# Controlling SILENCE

Wow, that is such a rad little film. There's so many good things we just got to talk about. First of all, silent films were obviously the first films. There's a setup and there's a payoff, and that it's kind of these continuously running jokes and scenarios where they're getting themselves into trouble. And let's go back and watch it again.
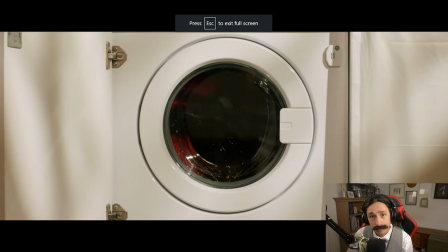[4:46]
So the music's great. Simple. And this is obvious.
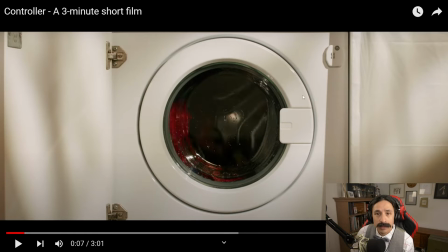[4:51]
They're setting this up. They're setting this up for you. For the payoff at the end. So it's opening with the payoff, which, you know, is mundane to us, and we're not, this doesn't even cross our mind.
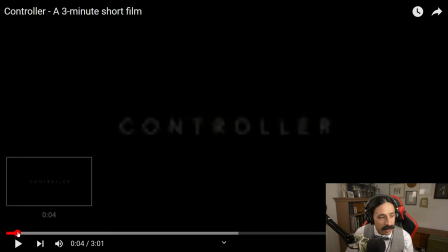[5:03]
And the filmmakers chose to tell us what's happening with the first shot. And they've also done, have an incredibly good job with audio in this.
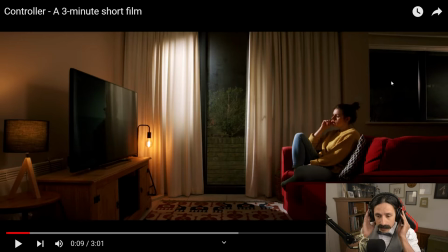[5:16]
And more specifically, when you're listening to it, listen to how the audio, they're controlling where the audio is moving through space. There's a moment in here later where she walks from that living room to the kitchen,
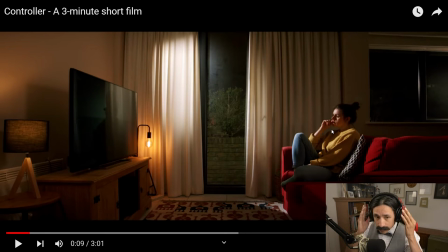[5:30]
and literally the audio of the television pivots from surround sound to, like, your right side, more predominantly on your right side. And those type of techniques, right, controlling audio in terms of, like, where the characters are, where we are, and moving that,
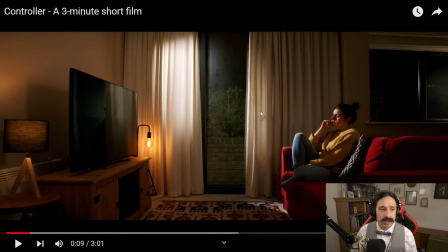[5:47]
it is creating atmosphere, and that atmosphere is creating really believability, and it's kind of bringing you into the film experience. This is pretty simple lighting setup. You know, they have one big key light, a little light down here.
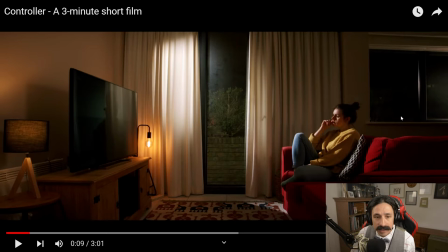[6:04]
I partly wish there was another light from the inside back here just to add some separation from her and the wall, right?
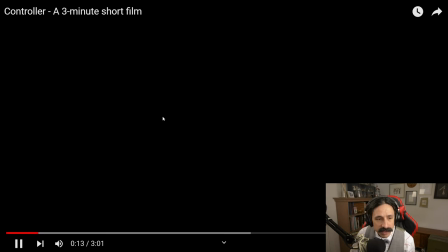[6:13]
But that's, again, that's specifically for this shot too.
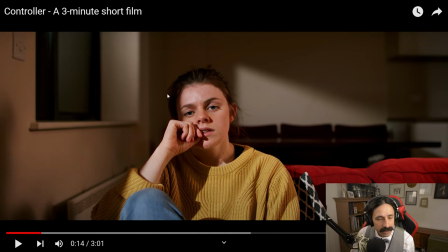[6:20]
I mean, there is a light there, and so I think, you know, it's okay, it's not bad. I definitely appreciate that it is essentially a one light setup, and they did it really well. At least they gave a leading line on this, so it's not a flat light on the back wall.
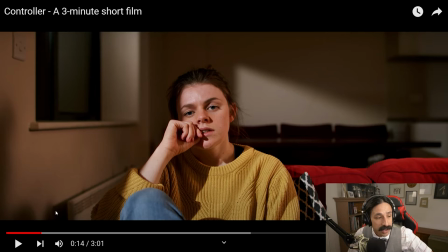[6:38]
They didn't just turn a light and blast it on there, so it does create dimension, which is, that's good.
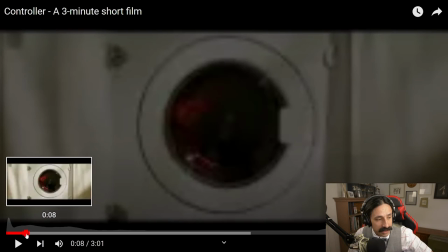[6:43]
And listen to this. Let's go back and listen again.
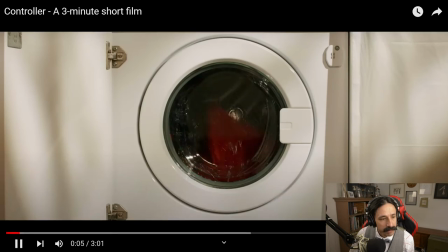[6:48]
Okay. Music.
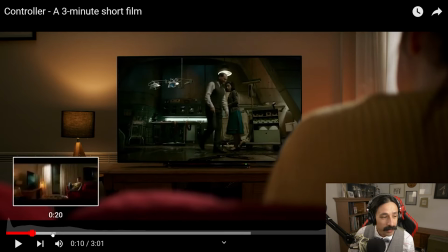[6:55]
Cuts. All these cuts are on the beat. On the musical beat.
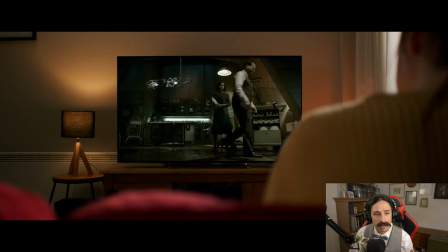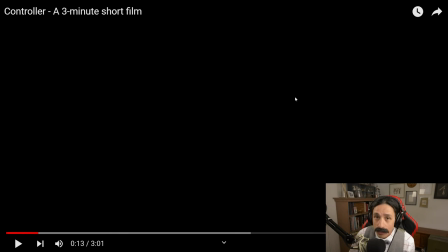[7:05]
That's a great cut to black. It's essentially, they gave us an intro to the short film.
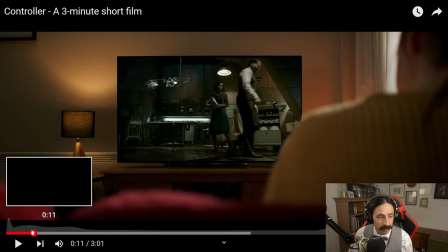[7:16]
And then now the kind of film is going to keep going. And it's just a good choice.
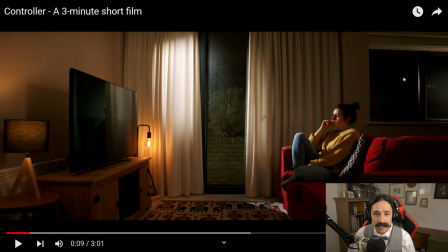[7:23]
A good, simple choice that creates dynamic for us. It's engaging.
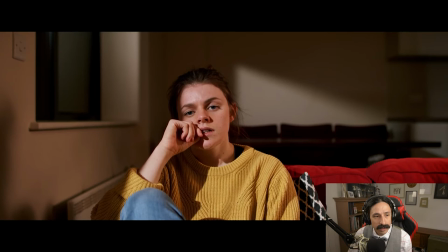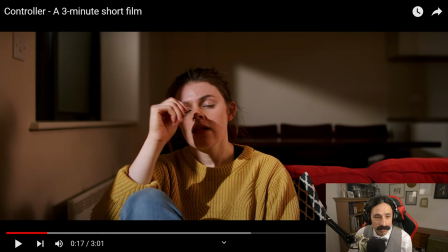[7:34]
Super wonderful, just medium. And it's that, look at that. They gave us that leading line on her face too, so she's also just not under one light flat.
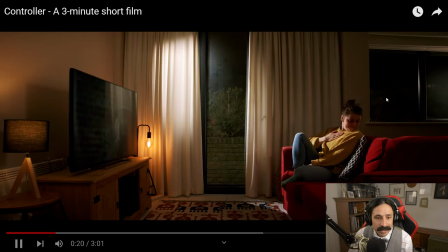And this actress's, her facial expressions are, her very expressive. Her face is very expressive. Good, not overplayed.
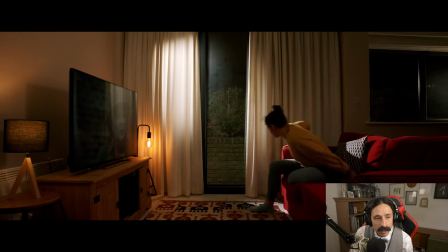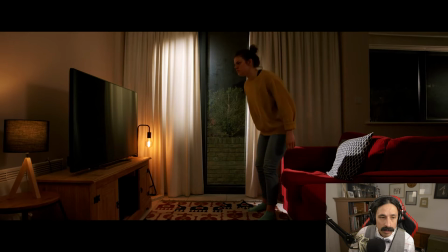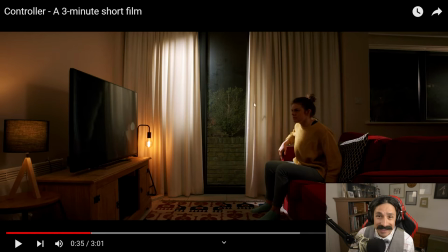[8:14]
That's so great because it immediately is informing us what's happening now. Now we know. Okay.
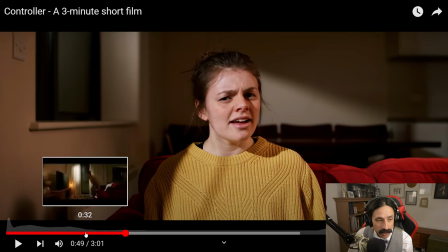[8:34]
And they did a really good, great job of letting, look how long that is. This is a 3-minute short film. 3 minutes. This is ending at, that cut is at 50 seconds.
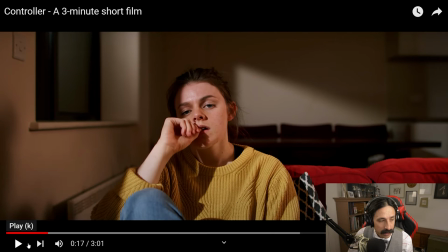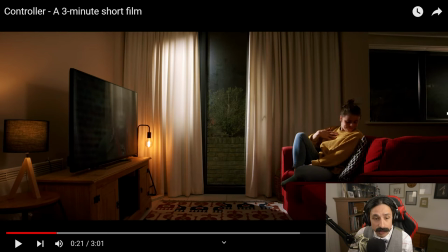[8:54]
Boom. 20 seconds. This is a 30 second shot in a 3-minute short film. I mean, they're devoting a lot of time to this, but they're letting her and the story and the moment happen in front of us.
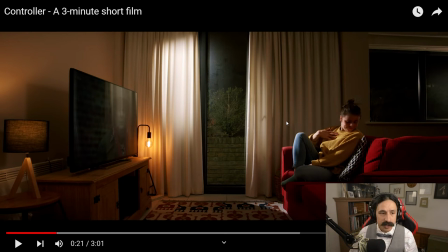[9:10]
They're not, they didn't choose to do cut a bunch around. And that also speaks to kind of the time of silent films where they're not doing a lot of cuts.
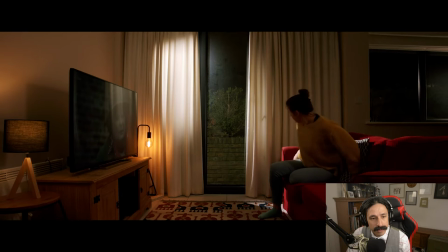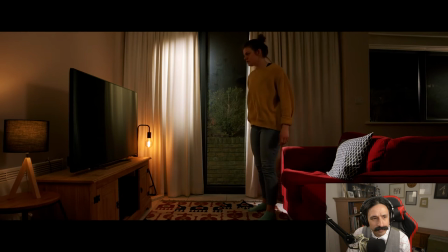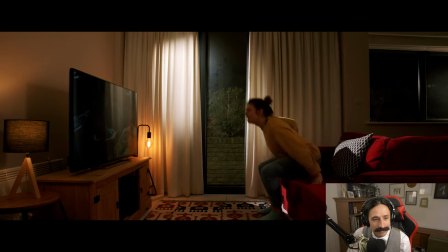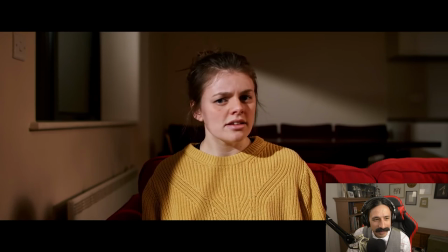[9:45]
Great cut.
It's the berry that we're calling.
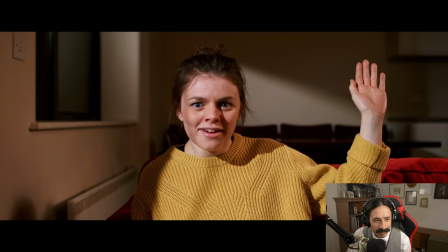[9:50] I'm growing
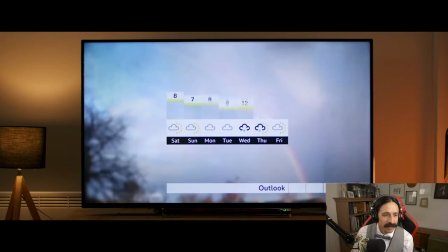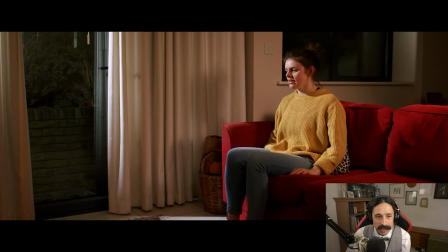[9:59] what?
She's hilarious. Now they changed the light. Now they've added that extra light for us on her face. That's okay.
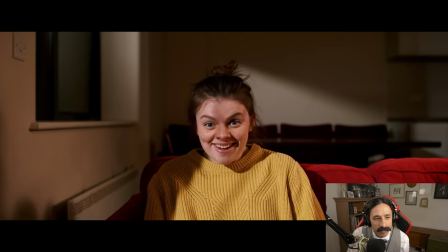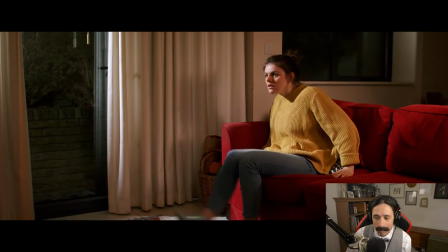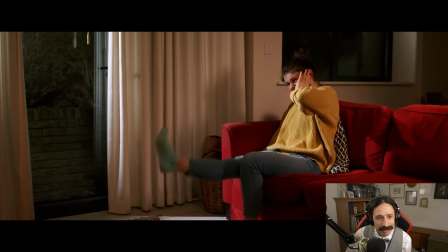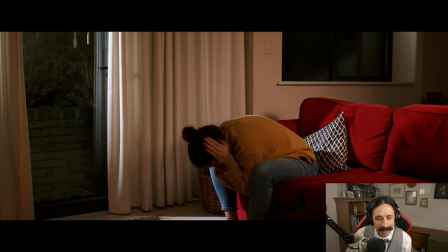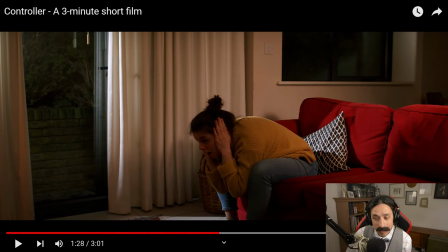[10:25]
What's also awesome about that happening is now the dynamic of the story is changing, right? She lost control of this amazingly fun thing. And that choice,
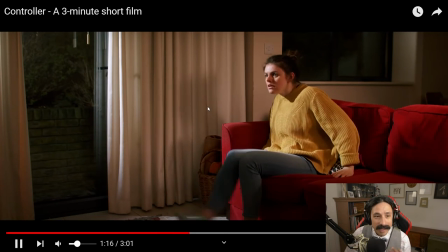[10:42]
it makes it humorous for us.
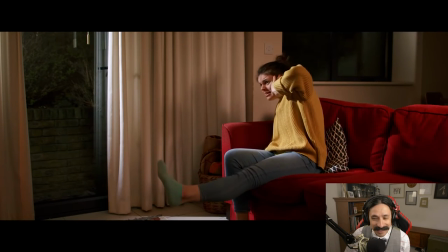[10:49]
It's funny.
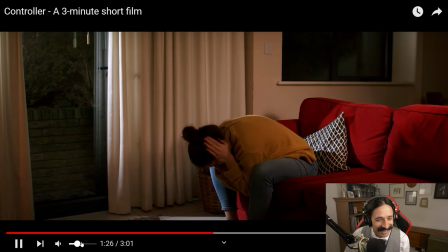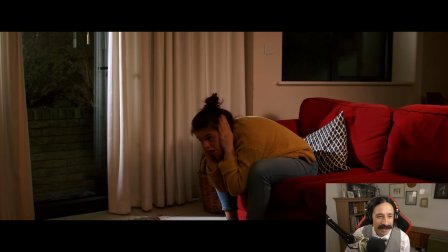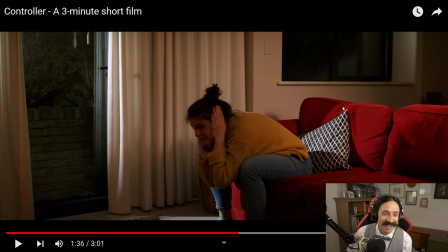[11:02]
So now, obviously, we're it's humorous because now she's convinced that she's stuck this way, so she was controlling it.
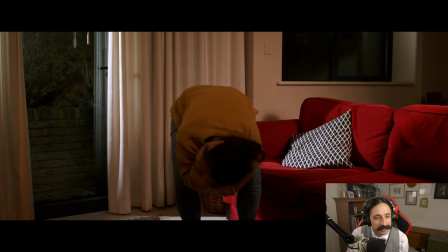[11:09]
And, oh, God. Now, listen to the audio on this next cut.
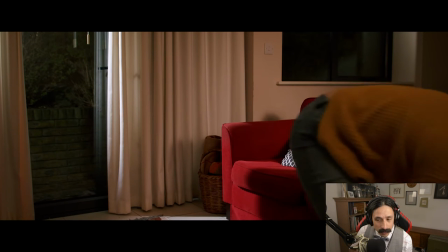[11:14]
Where's it?
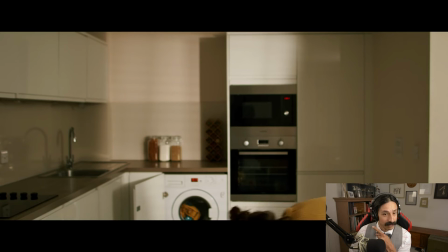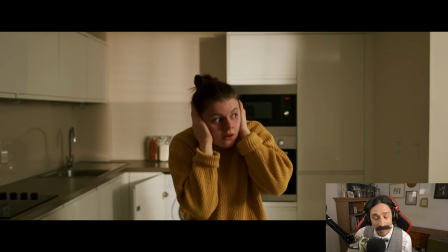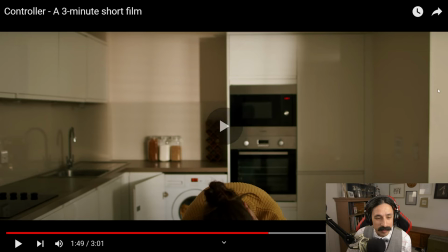[11:25]
Hilarious. That's a funny. I mean, her creeping in here is pretty rising into frame.
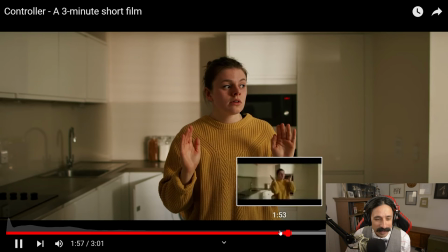[11:36]
She made such a little eye twitch here where she takes her ears off and she's like suspicious.
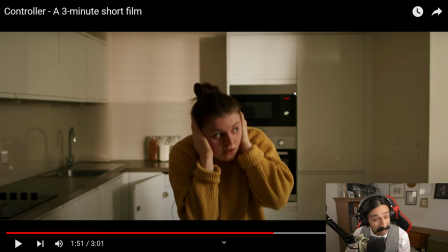[11:45]
Is it gonna keep getting loud? Watch her eye.
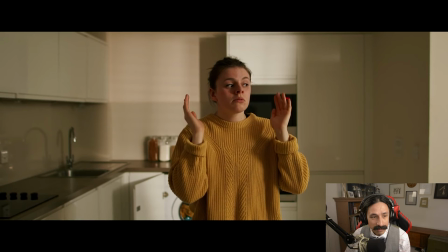So
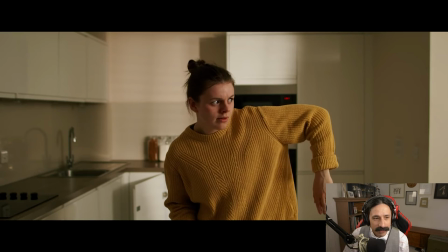[11:58]
good. That's the first close up we had in three. Besides the opening one.
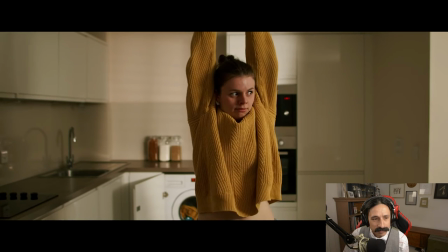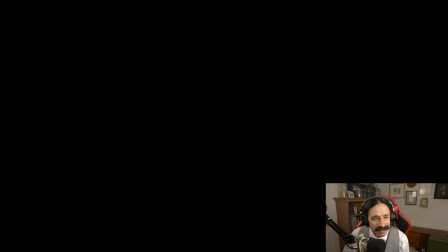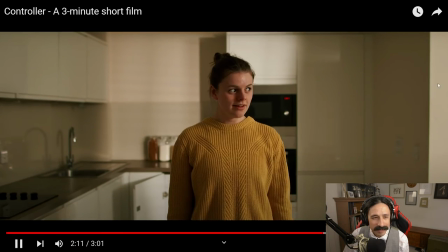[12:11]
That little cut gives this passage of time they jumped, they just jump cut to a little bit later. Now she's just going full ham on this thing.